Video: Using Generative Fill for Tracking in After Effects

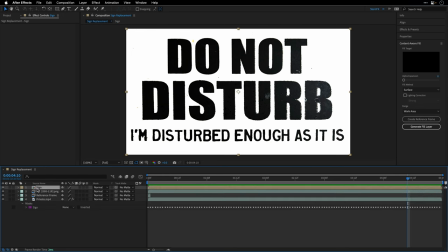So let's return to the main composition I also want to emphasize that the comp here is the same dimensions as the original comp as well as the same frame rate and this is very important if you want to apply the mocha tracking to it so I'm going to temporarily switch off the visibility
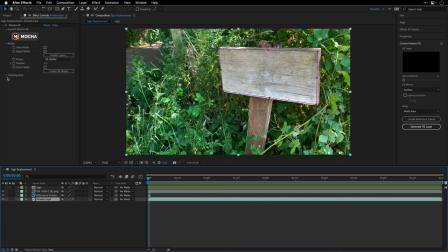for the sign I'll go to the beginning and I'm actually going to open up the tracking data here
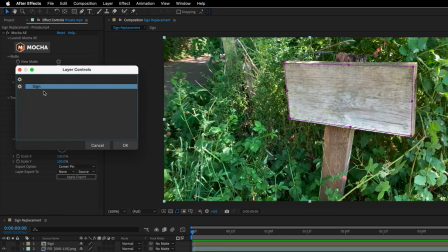and click on create track data I only have one layer, so I'll select it and click OK. And now we can see that we have keyframes for the Mocha effect. Now, what I would like to do is apply those keyframes, the tracking data, to the sign layer.
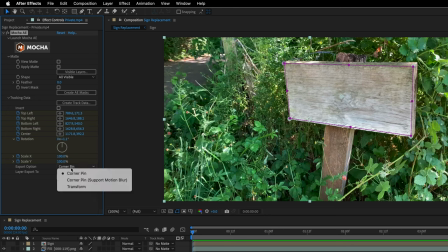So I'll set the export option from corner pin to corner pin with support to motion blur. I'll make sure that the layer export to is set to the sign. and
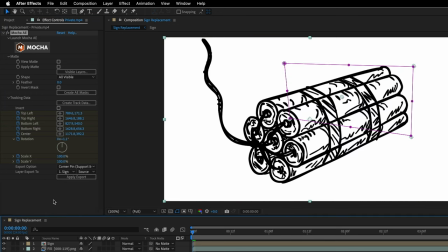then I can turn on the visibility switch for the sign and finally click on apply export
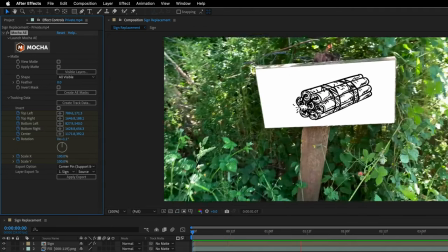if I'll press spacebar we can see how it is looking so far
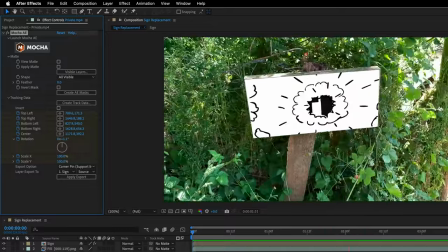which is not so bad but it's not believable so I'll
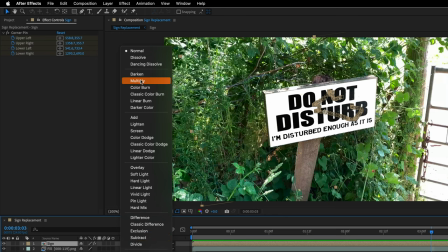select the sign layer first I'll switch the blending mode to multiply and this is going to say goodbye to all the white pixels
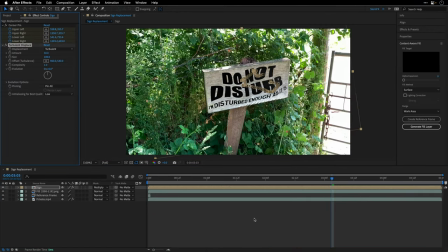and now I can stylize it so I'll add the turbulence displace effect I'll change the size to 3, and this will help to displace the pixels and make them look a bit more connected to what we are seeing here. I'm also going to select the layer press T to see the opacity and maybe lower it to 85.
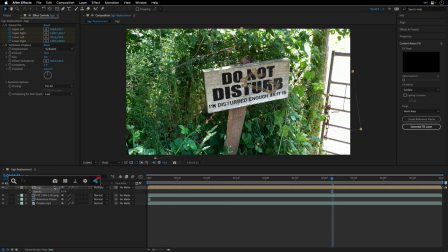And then I'll add a levels effect. and I'll go to the green channel and play with the green output black just to match the colors to what I'm seeing in the scene underneath.
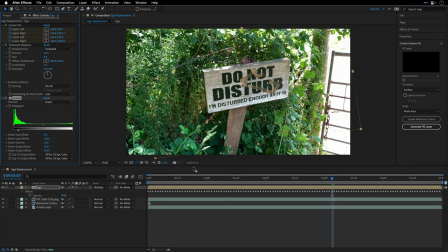So 20 in this case I think will work and I think that this is it.
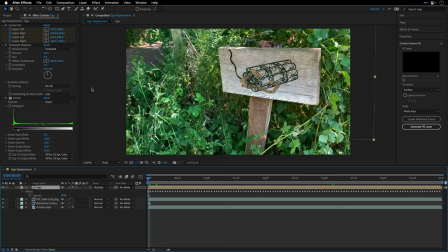So let's go to the beginning and maximize the composition panel and
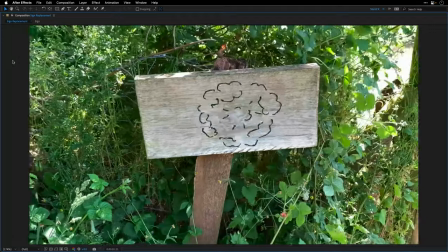press space bar to preview the result so my guess is that soon
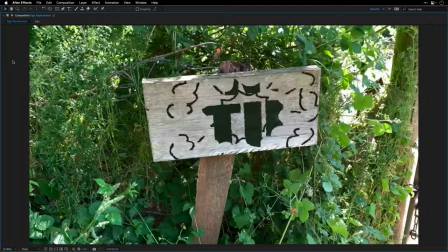enough we'll be able to do this number inside after effects without photoshop's help but until
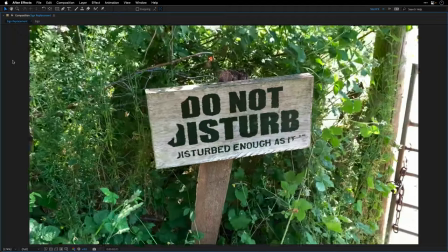then the future is already here and you can use the generative ai to
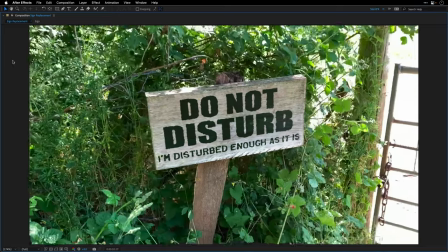create a clean plate in a fraction of the time that it used to take before Let me know what you think about this AI Madness in the comments below!